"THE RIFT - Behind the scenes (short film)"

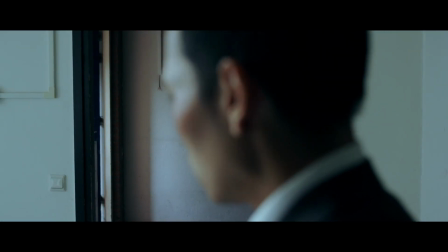0:01 Hey guys, welcome to the behind the scene of my short experimental film called The Rift.
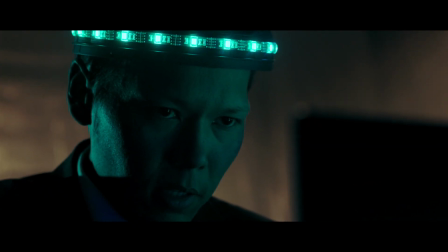0:09 The Rift is a short science fiction film. If you haven't seen it, please check it out first and then see this video second.
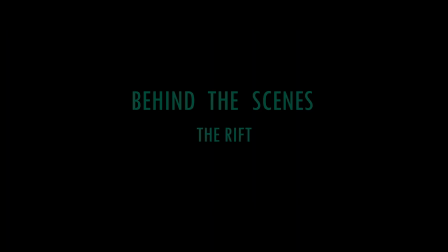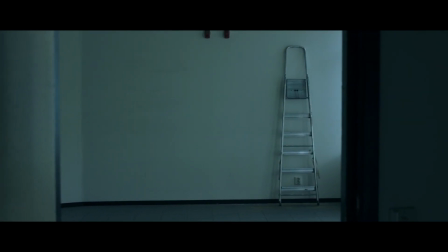0:23 In the beginning of the short film, we see the main character walk inside a room and see another guy walking around who's not supposed to be there.
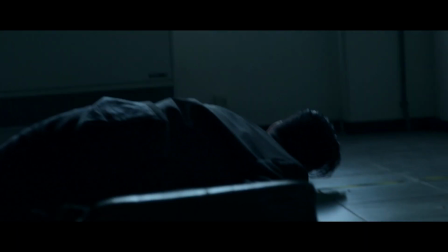0:31 This guy beats him up and the main character gets very upset.
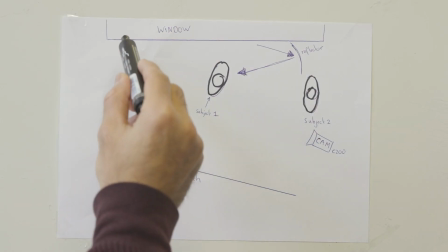0:37 This entire sequence was filmed with natural light coming from outside.
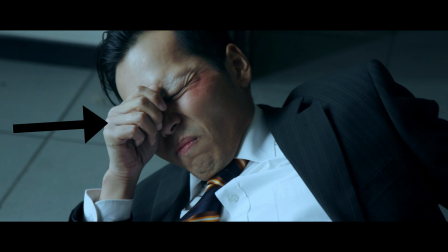0:43 This light coming from outside is the main key light, which illuminates the actors from one side.
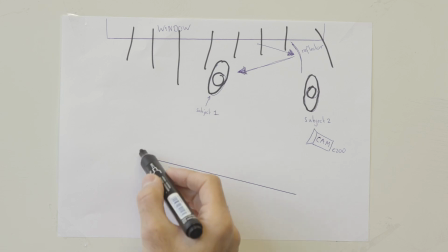0:50 To create a more dramatic look,
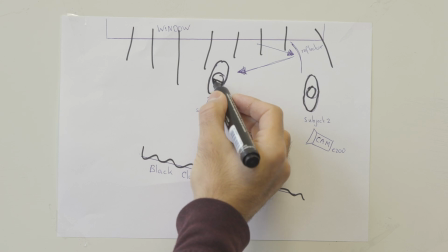0:52 I used a large black cloth to create a negative film on the other side of the actors' faces and to prevent light from bouncing all around in the room.
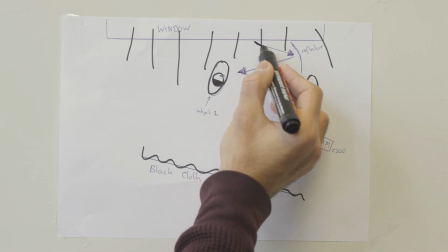1:01 I occasionally bounced off a little more light on the actor's face here and there, but nothing too drastic.
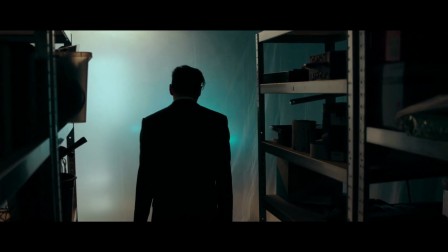1:12 After the main character gets punched in the face, he walks out of the room.
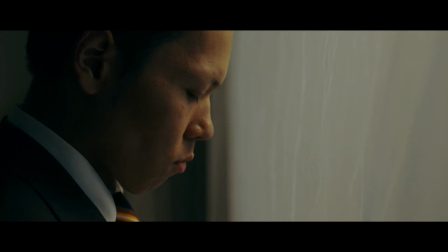1:15 We see him walk in frame and stand still in front of a half-transparent plastic sheet with lights coming from behind it.
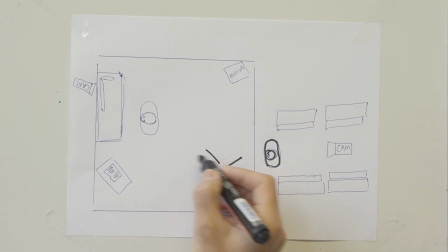1:21 One of these lights acts as the key light in the shot, which is the Aperture LS1C I hung up on the ceiling with good old-fashioned tie rips.
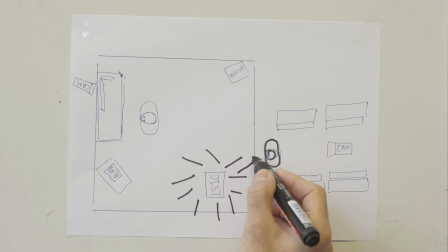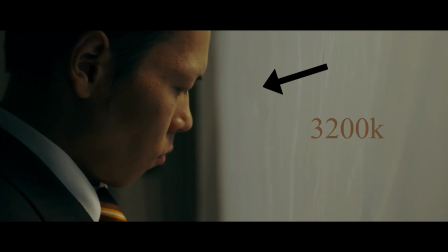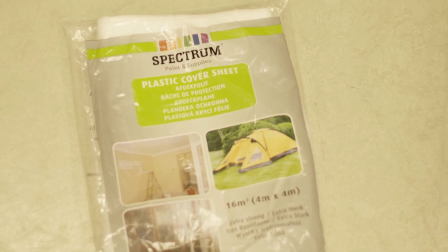1:41 To create this setting, I bought plastic cover sheets and hung them up on the ceiling with clamps.
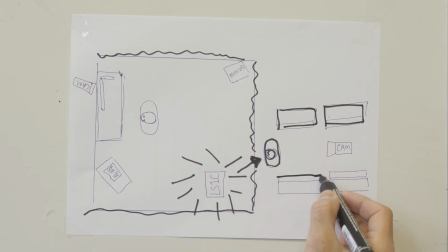1:47 I wanted to put stuff in the foreground to make it look more interesting, so I put some racks in lines and just put some random stuff in it.
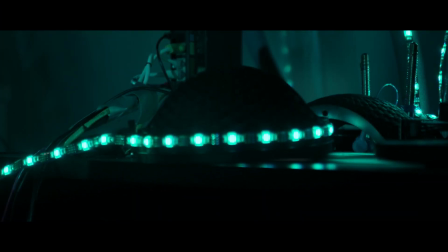1:58 After this sequence, the main character enters the room behind the plastic sheets and the simulation machine is revealed.
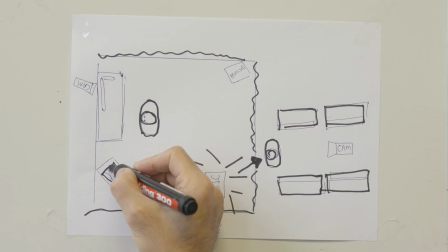2:04 I used the Aperture Amaran AL-MX as the key light and placed it inside the machine as part of the setting.
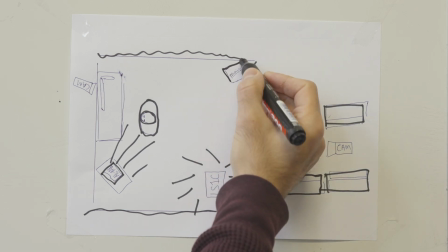2:12 I put my Aperture Mini 20D off frame and used it as rim light for the main character,
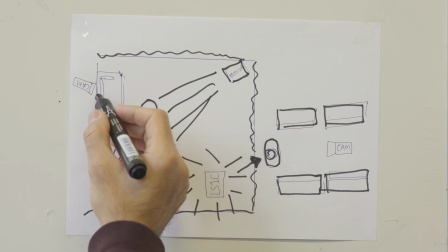2:17 which also served as an enhancer to enhance the practical RGB lights on set.
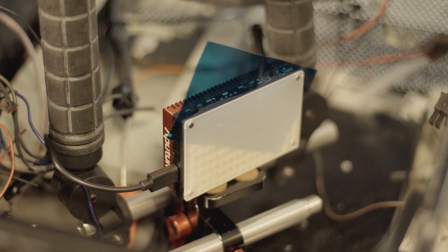2:25 I gelled both of these lights with a set of filters from Elinchrom to match it up with the RGB lights coming from the machine.
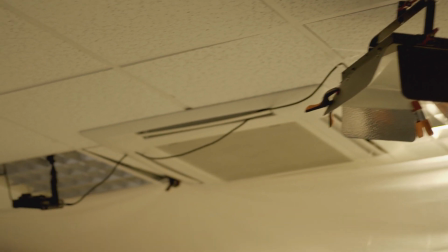2:35 The Aperture LS1C, while still hanging on the ceiling, serves as a background light,
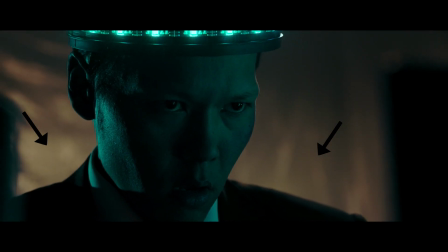2:40 and it looks really nice with its warm tint, finishing off the sci-fi look I wanted.
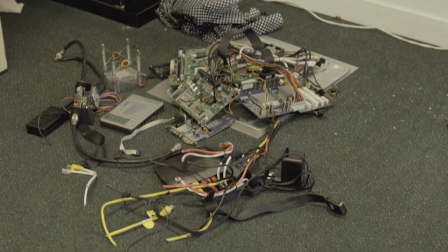2:48 To create the machine, I used junk I had laying around for no good reason.
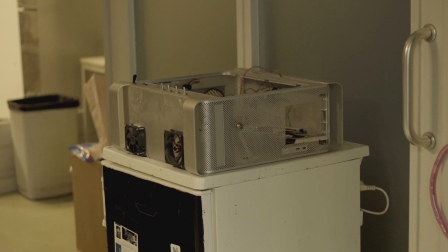2:52 I had a broken fridge and a Mac Pro case, which I've used before in another short film of mine called The Collector.
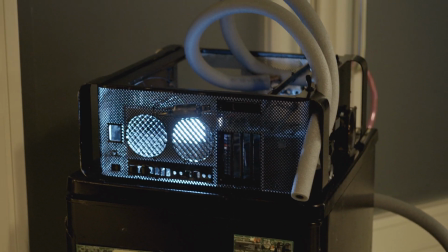2:58 I painted both black and started to drill stuff on it to make it look more interesting, and to create that sci-fi look, of course.
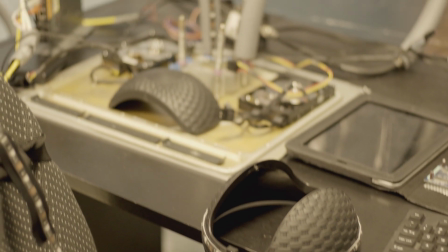3:06 It didn't have to be complex, as long as it looked nerdy as hell, and I think it worked out pretty great.
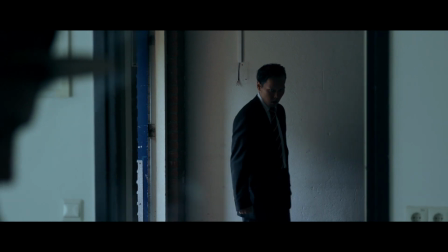3:16 When the main character goes into the simulation, the same lighting setup is applied as during the beginning,
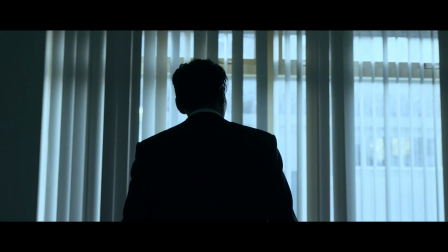3:23 and this lighting setup is also the case in the last and final scene.
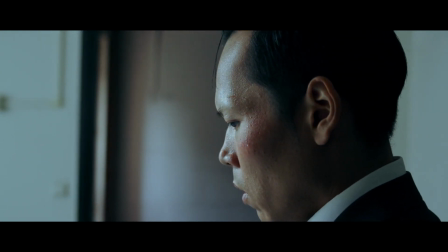3:30 For this short, I wanted to play with colors and make a cool science fiction setting.
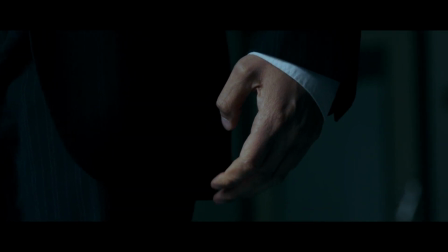3:35 I also wanted to make it easier for myself by creating a set in which I didn't have to move the lights and adjust them every time I had to film a different shot.
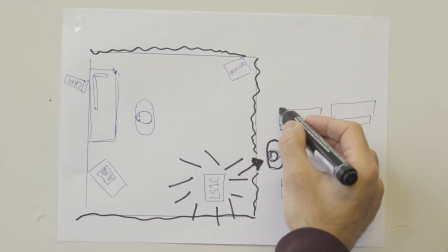3:44 It was a bit of a challenge, but I had a lot of fun doing it and I think it worked out pretty great.
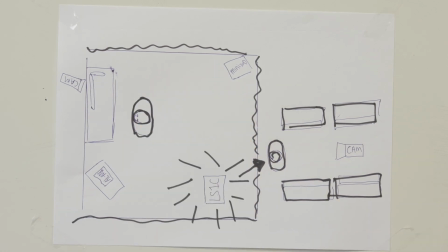3:49 Don't you think? Again, thanks for watching and hopefully I can make another one.